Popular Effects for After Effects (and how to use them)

Oh, hey, YouTube. I didn't see you there. What's up, guys? It's your boy, OutofOrder. Welcome back to the channel. Ladies and gentlemen, boys and girls, I don't like wasting time here.
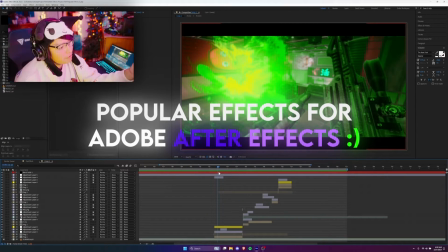So anyway, guys, I'm going to be showing you the most popular editing effects, how to use them, and overall, just how to make them a lot more creative and take full advantage of these powerful effects.
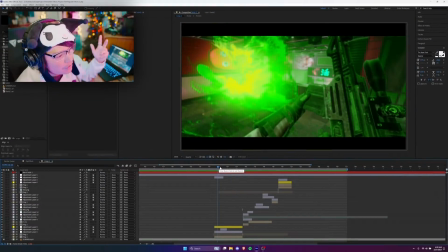So without further ado, let's get straight into the video. So as you guys saw in the intro, this is the edit we're going to be working with. I made this edit in about, I don't know, like 4 hours or so. It's nothing too crazy. As you can see, we got some effects here, and I'm going to be running through this edit and breaking it down and highlighting the popular effects that I used in this edit,
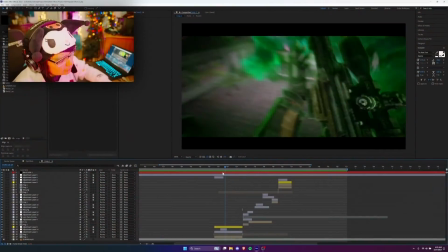and I'm gonna be showing you how I obtained this effect and how you can too. So let's jump right into it. So the first effect I want to talk about is this one right here.
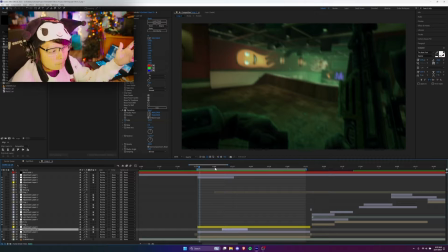A few moments later. Alright guys, so I removed all the glows, all the effects, and all the color grading.
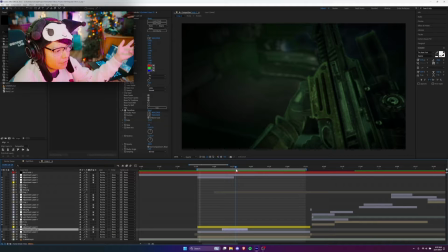So as you can see, all we have right here is just the raw composition. But this is the effect I want to talk about right here.
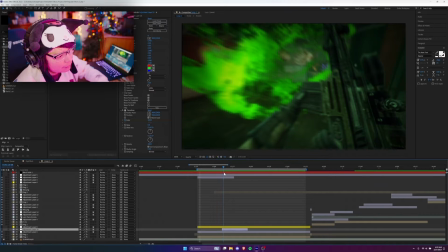So as you can see, I synced this to the music. So he's putting in this little clip into the sniper, then he cocks it back, and it's all synced to the music.
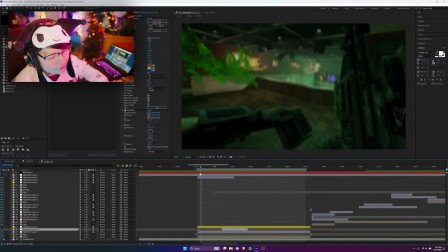But let me play it out for y'all.
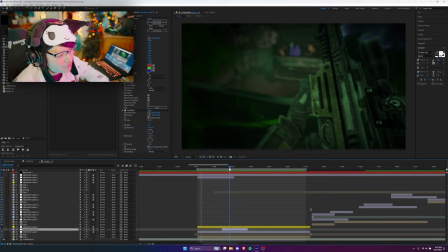So what I did right there, as you can see, is when he puts the mag in, it's synced to a snare of the song, but I also added some effects on it too. And those two effects I want to show off are S Blomer Curves and S Vignette. Now, S Vignette is pretty self-explanatory, so we'll start with this. This is the easiest one to recognize. It is essentially that little highlighting of it.
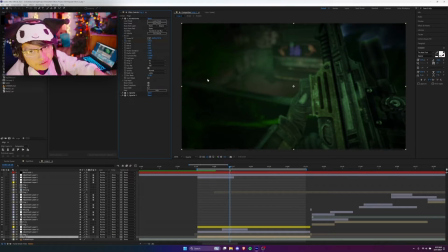So as you can see, it adds a little black border that's feathered out on the edge of the clip, so it adds more emphasis onto the gun.
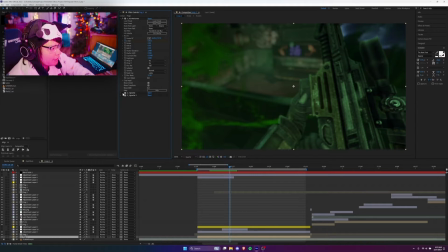So this is what it looks like without it. This is with it.
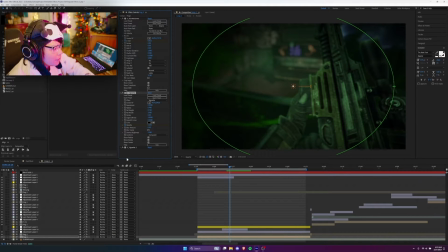And I had this centered onto the gun, so as you can see, one of these is on the center right here of the clip, and this other one right here is on the center of the gun. So as you can see, there's two different versions that are coming in together. So it's gonna obviously darken the whole clip, but then it's also gonna darken and highlight more of the gun area too.
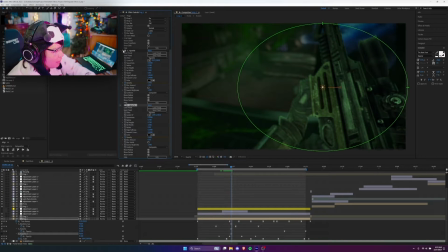So I sync that up with keyframing. If I play it without the vignette, you'll notice it'll lose a lot of impact and emphasis on the gun.
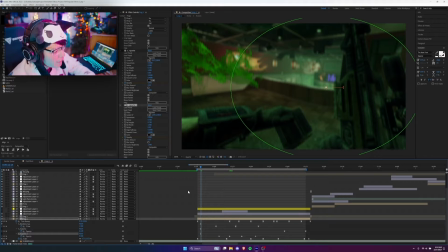So that's the reason I added that. So let me play it out.
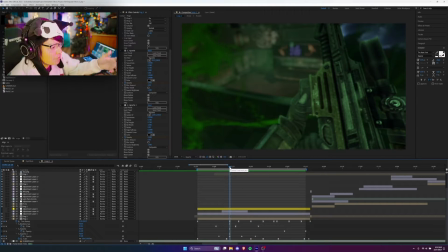See, as you can see, there's still a little bit of an emphasis on it, but that's just because I darkened the clip too in the process.
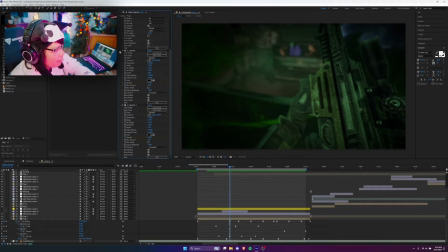But with the vignette, it adds a lot more emphasis on him putting in the magazine of the gun. And then we also got S Blomer Curves, and this is what really adds the impact. So if I turn this off, you'll notice immediately what's different about it.
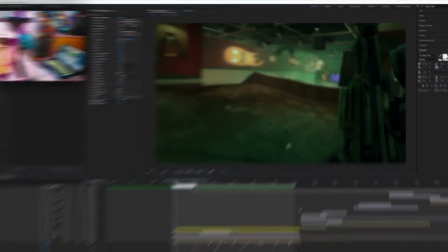So let me play it out real quick.
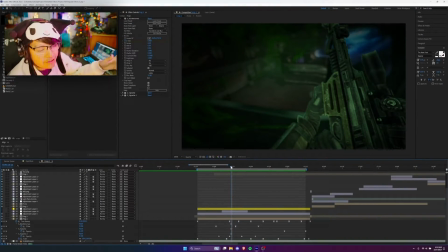So as you guys can see, there's no zoom in on the gun.
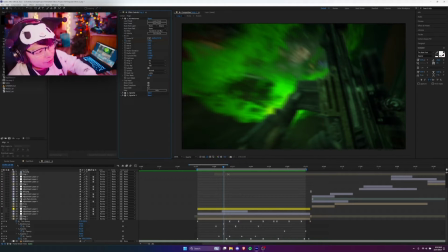The zoom in, I feel like, is what gave this the most impact and added the most flow to like what's going on and what we're perceiving in the edit. So with it on, as you can see, it zooms in. And with S Blomer Curves, the coolest thing about this effect is you only need to keyframe one thing, and that is S Distance.
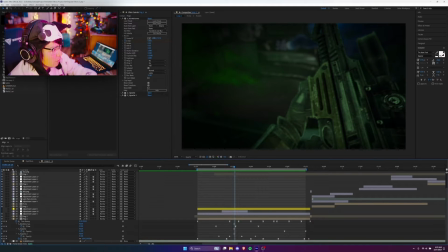So what I basically did is I selected the area I want to keyframe, or I want the camera to position to. So as you can see, this is where the camera's gonna zoom in onto, which is this little crosshair right here. And you can have it go anywhere, but I just set it right there. And then all I did was keyframe the Z distance. So if I open up the Z distance, this is what it looks like.
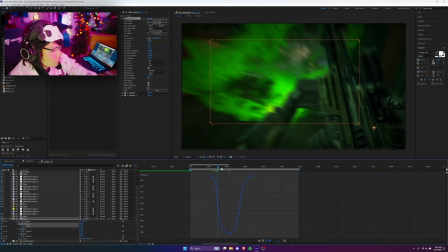As you can see, it's just gonna scale into that part of the little clip, and then it's gonna scale out, and boom, that's how we get that effect.
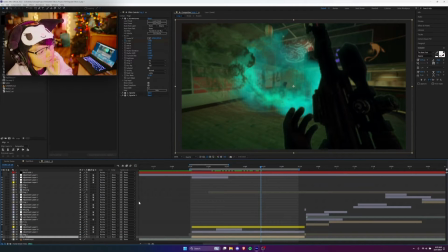And I feel like this part looks really insane. It looks pretty crazy doing that. So that's why I kept it in, and I think it's really nice.
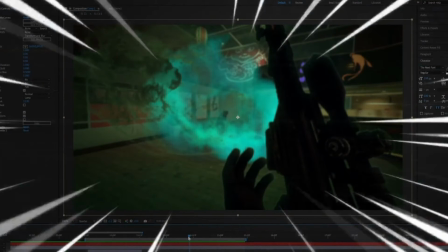Also, if you guys are curious about how I made these weird little particles going off in the background, be sure to check out my most recent video, my last video I recorded.
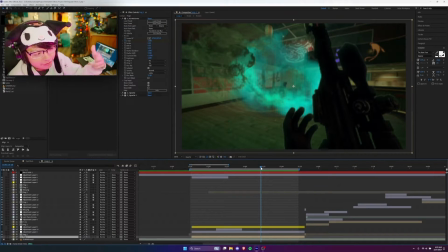It's probably not the most recent anymore, since I'm gonna be making a lot more videos, but go check out my latest video.
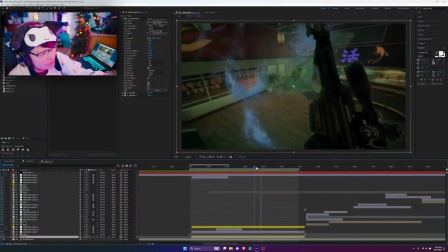I'll leave a link down below where I teach you guys how to do just this effect right here with all the particles and shit flying around.
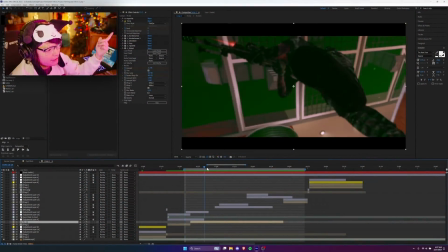All right, this next effect is pretty simple as well. And in this effect, basically, I'm going to be showing you guys how I used warp and S distort to achieve this weird warp and distortion effect.
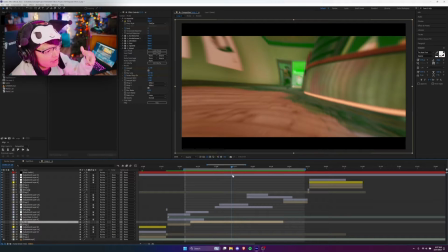As you can see, it's pretty self-explanatory. So what I essentially did is I added warp. And with warp, this one's a pretty overused effect. It's pretty common. Everyone likes this effect. It's very popular, basically. I don't know why I said overused. That makes it sound negative, but it's not a negative effect.
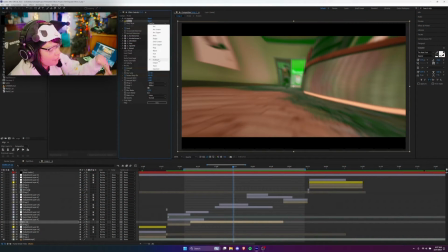All right, it's pretty cool. So with S Warp, I changed the warp style to fisheye, and what fisheye does is if you invert the fisheye,
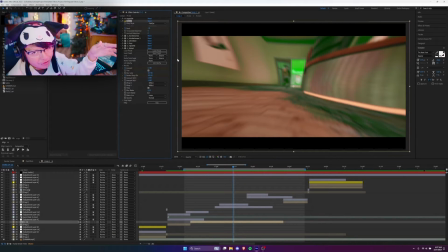rather than looking like a fisheye, it looks almost like askew, like you're kind of distorting it, like you increase your FOV almost. Now this is pretty useful for creating a sort of dramatic effect.
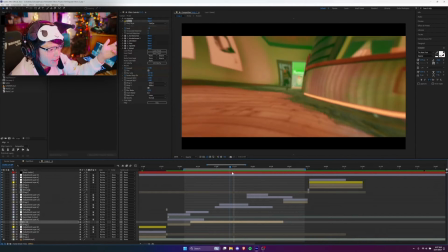So as you can see, what I did was I had him shoot the shot on the cinematic, and then it flies into the other guy getting hit by the bullet.
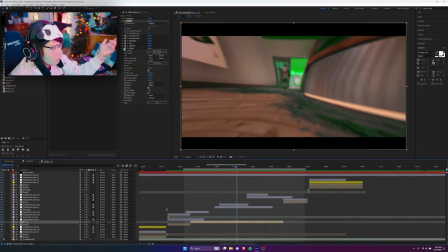So what I did is combining that with warp and S distort, you're able to make that look.
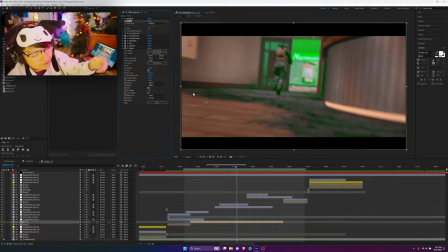So with warp, it's pretty simple. Let me just turn this off and I'll show you what it looks like without it, as I feel like this has the most impact on the clip itself.
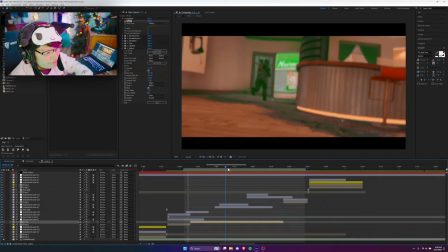As you can see, it looks nowhere near as cool. The distortion is still pretty nice.
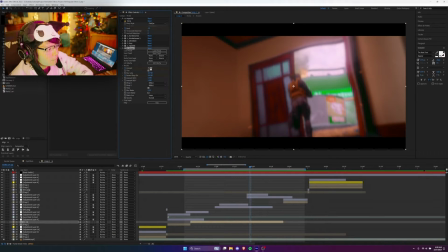And with distortion, what I usually do with the S distort is I usually lower the amount, because when you lower the amount, it's gonna stretch in all the shadows of the clip. And then most importantly, I love to increase the blur lens size. So if you have the blur lens size small, which I'll lower like this, as you can see, it's gonna look more like a ripple.
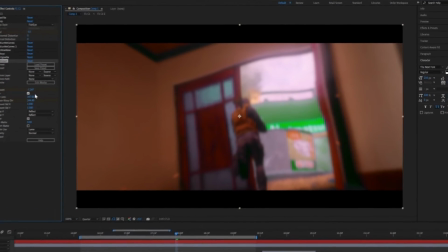It almost makes it look like water. But when you have this really high, it makes the whole entire clip have like a big ass displacement over it. So that's usually why I like to keep the blur lens high. high to give it that sort of like warping to where it looks like the whole map is warping rather than just making it look like water or like glass.
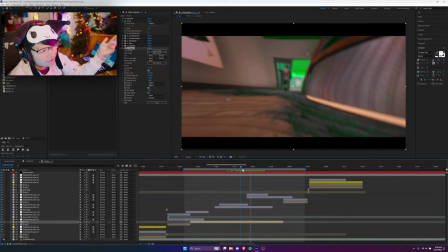So with these two effects combined, it is a very powerful look. As you can see, I feel like this really adds a lot of emphasis on this shot, which is why I use it and I think it looks badass. All right, this next effect is an interesting one because the way I use this effect is very, very differently how a lot of people use this effect, and that effect will be key light. But I don't like using it just for green screen. There's actually a lot more features you can do with this effect. It's very, very powerful.
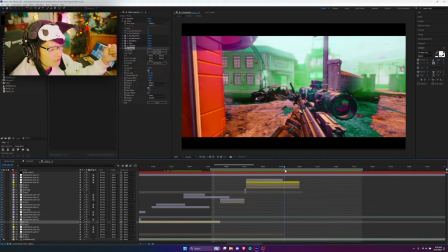So this effect right here, for example, as you can see, the whole map is changing colors.
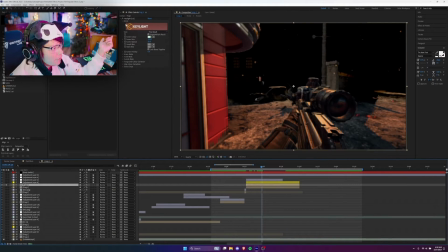So let me solo the layer and I'll show you guys what I mean. This is what the clip looks like. Now, if I remove this key light, you'll notice that this map has green fog, which is fine.
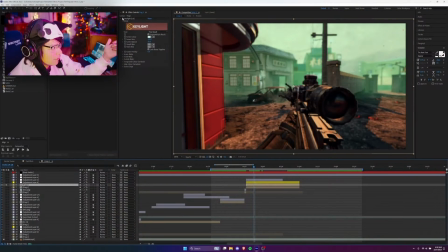You know, green fog is already pretty cool on an edit, but nevertheless, when I change and add key light onto it, the fog is completely gone.
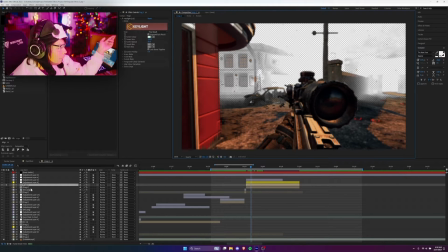And then now all we're left with is just the map itself. And what I did with that is I duplicated this clip right here.
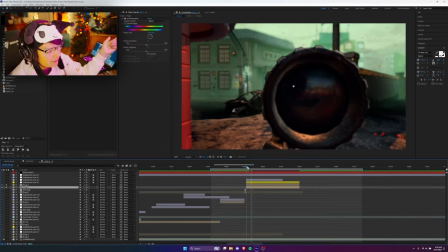And on the second clip, I added hue and saturation and I just essentially keyframed the fog to change colors.
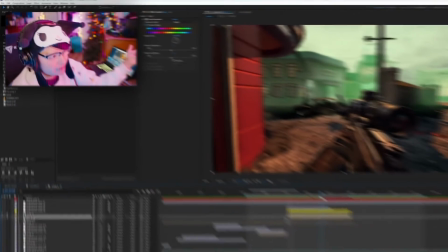Now there's many ways you can achieve this look, but personally, I feel like key light looks the best because it kind of distorts it.
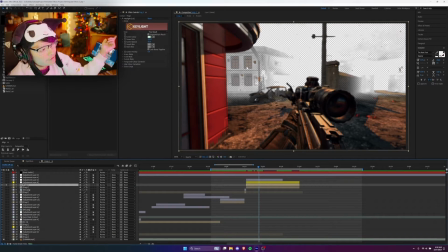Like key light's not perfect. As you can see that some of the buildings are still left behind. So rather than using like an actual keyer, using key light just to replace and change the color, that's how I used it in this instance.
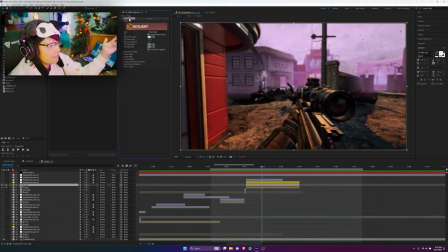And I use this effect a lot. You don't just have to use key light just to replace the fog. Like I could add another key light and do the same thing for the ground, maybe the building, maybe the gun. You get what I mean? It's really, really powerful just to change colors. So instead of using key light just to key out, you know, green screens, you can also use it to change colors too.
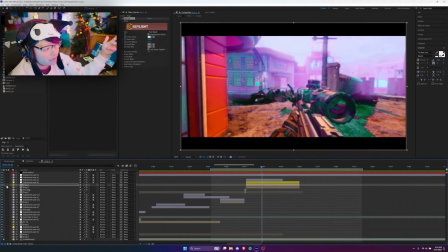There is an effect that also is literally called change to color, but I prefer using key light because you have more features.
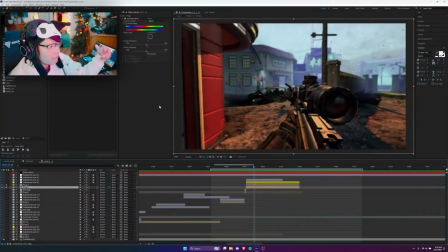So even though we could use the effect called change color too, if we have key light and hue saturation, we could do more.
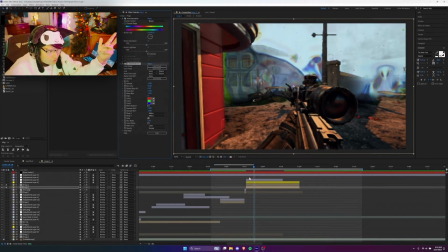We could still add more effects on it. We're not just limited to just changing it. We could have the whole background warp.
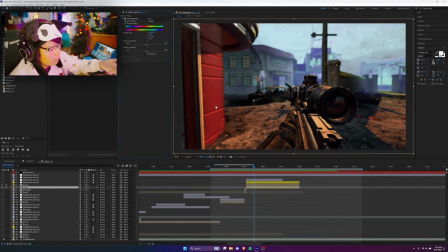You know, we could do a lot. We can add as many effects as we want to on the bottom clip and then still have it be visible. So key light, that's my next pick for the most popular effects. All right, this next effect isn't necessarily an effect, it's a style, but I'm gonna be teaching you how to use it. And I did talk about this in my last video, but we're gonna cover it again here.
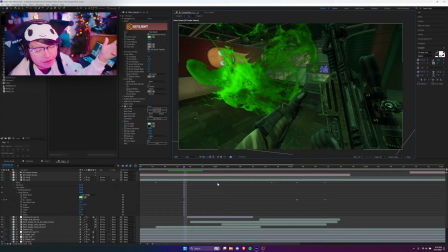So basically, if you've ever used Photoshop before, you'll know that Photoshop has these blending modes where you can add an outline, add a drop shadow, add an inner shadow. Well, After Effects has that same thing. So as you can see, I composited this gun pretty decent. And how I did that was by using these layer styles. So if you select any clip, I'll just select this one, for example.
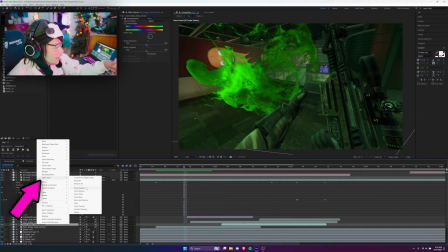If you right click on the clip, go to layer styles, you can add all the stuff that you'll usually find on Photoshop, like drop shadow, inner shadow, outer glow, inner glow, basically all those kind of effects that you can normally do.
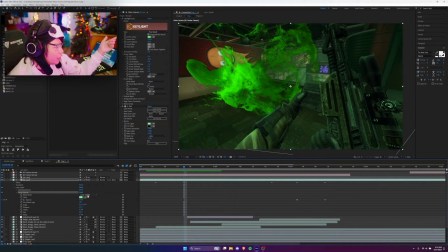So what I did is I added an inner shadow. I changed it to linear dodge.
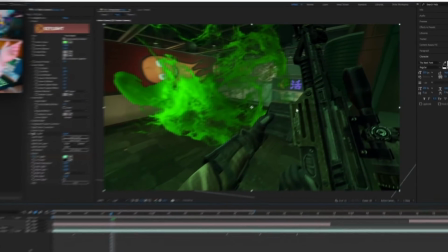And if I just completely make this dark and invisible, you'll notice that the gun doesn't really have much shading on it.
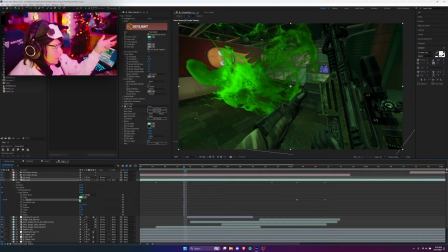It looks pretty bland and boring. But if I put the shadow on it, and I only made it small, I only made it 11, but if I increase it, you'll see you can add a glow on the gun and it looks pretty sick. So that's how I was able to composite it and make it look like this little particle thing was flashing a bunch of light onto the gun. So that's another cool, useful tip. Layer styles, not a lot of editors use them. However, it is still a pretty powerful tool that I think a lot more people should experiment with. All right, this next effect is a very simple effect. However, it is still pretty powerful and you can make a lot of creative use out of it.
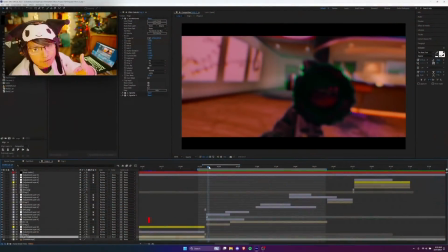And that is the bokeh effect.